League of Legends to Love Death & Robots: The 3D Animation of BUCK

One of the reasons why this project is so special to me is because I was tasked with leading the character modeling team. And the first step for us was to understand the concept. This wasn't going to be the classic Disney type film, mainly because the characters are not made of flesh and bones like they usually are, but instead they are animatronics.
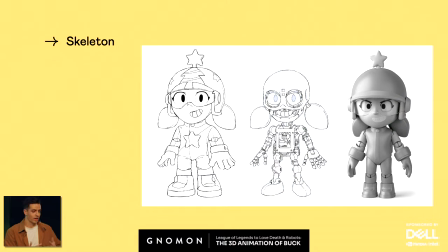And as animatronics, there are certain implications that come with that. First, there had to be a thought process of how they were going to be built. So it was decided they were going to have this mechanic skeleton underneath with ball and socket joints.
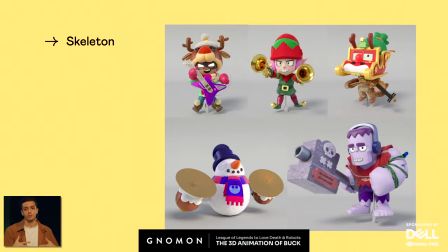Some of these inner wirings would be visible, sometimes they would be hidden underneath like clothing, but regardless or not they were hidden, you would still have to be able to tell that there was a hard skeleton underneath. And this was very like important to tell and communicate with all the other departments,
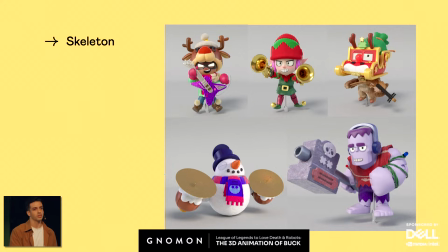because not only it's going to be modeled differently, but it's also going to be rigged differently, and it's also going to be animated differently. And the sooner you get everybody on the same page, the less iterations you'll have further down the line.
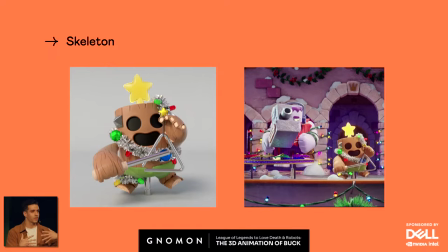Then there were other characters like this one, whose limbs were so short that there's really not enough room to even put like an elbow joint. So what we did is we modeled it in T-pose, we had it rigged, and we had animators pose it as like however they wanted.
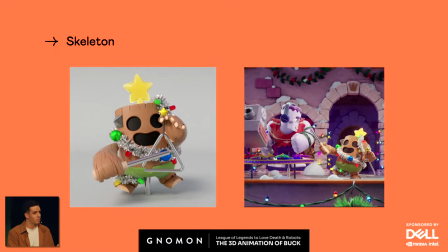But we didn't want the bending to happen when the audience could see it, because that would break the illusion. So the animators would pose the arm before the shot has started, and once it has begun, they would mostly rotate it from the shoulder joints. So all of this to help us keep the illusion that this is made of plastic, when in reality,
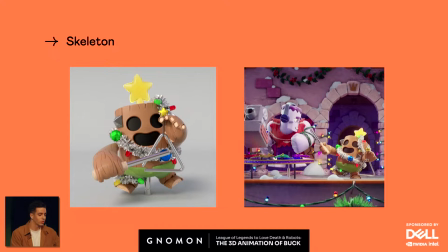it's made of quads, which, as we all know, is the most bendable thing known by humankind.
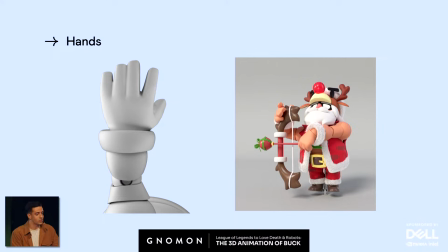And then we also took into consideration the detail of the hands to help sell the materiality and scale of the characters. Because when puppets or toys are this tiny, there's usually not like enough room to put like joints in the knuckles because they would be so tiny.
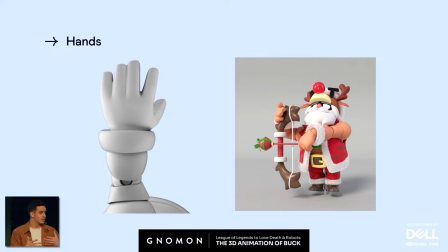And they're usually just like 3D printed as a single piece. So that's what we were trying to imitate. So we modeled the hand as one single piece, and we thought it would be like a nice touch to merge the middle fingers as if a 3D printer couldn't like separate them because they were so close together.
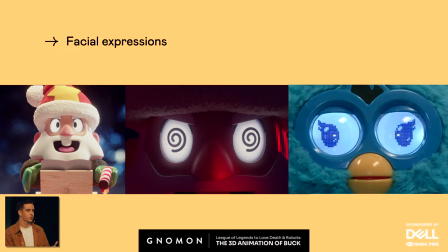Then we had to figure out how are we going to be able to convey emotions when the characters only get one facial expression that is already baked in the geo. We have two things for that. The first one was the eyebrows, which are a separate geo, so we could rotate them or move them up and down.
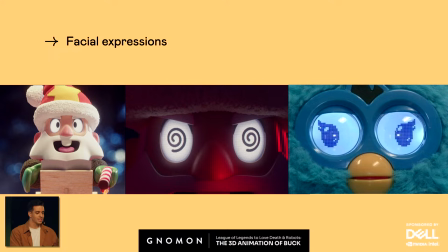But we also have these like really cool LED eyes inspired in the not creepy at all Furbies. And we had to figure out along with design which was going to be the ideal resolution for that, because when we tried like bigger pixels, we just weren't getting the resolution that we needed to do all the shapes that we wanted.
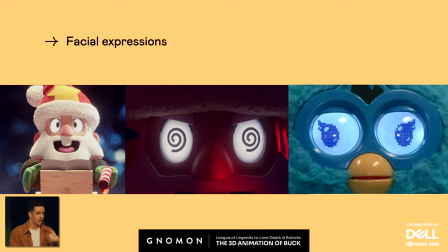So we had to do smaller pixels, and we were able to do all the symbols that you see on screen.
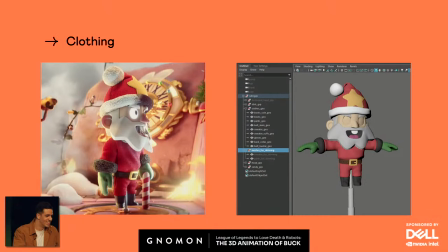Now. Now let's talk a little bit about clothing. Simulation of clothes is almost never in the budget for these kind of projects, because as Kien said, it just takes so many resources, and this is already an expensive project as it is.
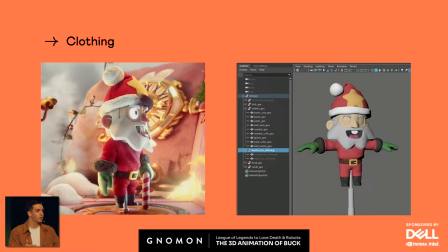So what we do instead is we bake the wrinkles in the geo and hope that nobody notices. We usually model the clothing in Maya, make the UVs, take it to ZBrush, add a few subdivisions, and then do the sculpt there.
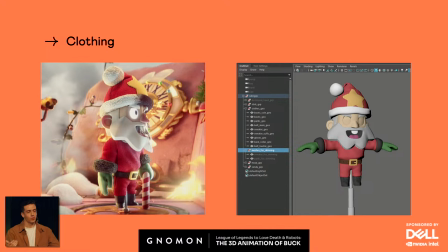Then we export the displacement map. But if we want to have a true match between what we see in ZBrush and what we see in the render, we have to bring the new LOD0, or the new low poly, back into Maya, because it probably underwent certain deformations during the sculpt.
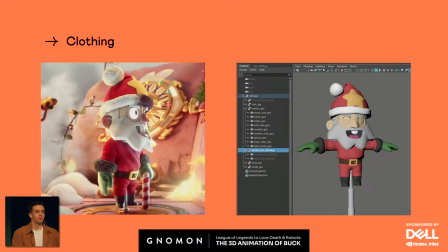When we bring it to Maya, now there's another problem, which is this new geo is asymmetrical, and that can mean a lot of problems for rigging.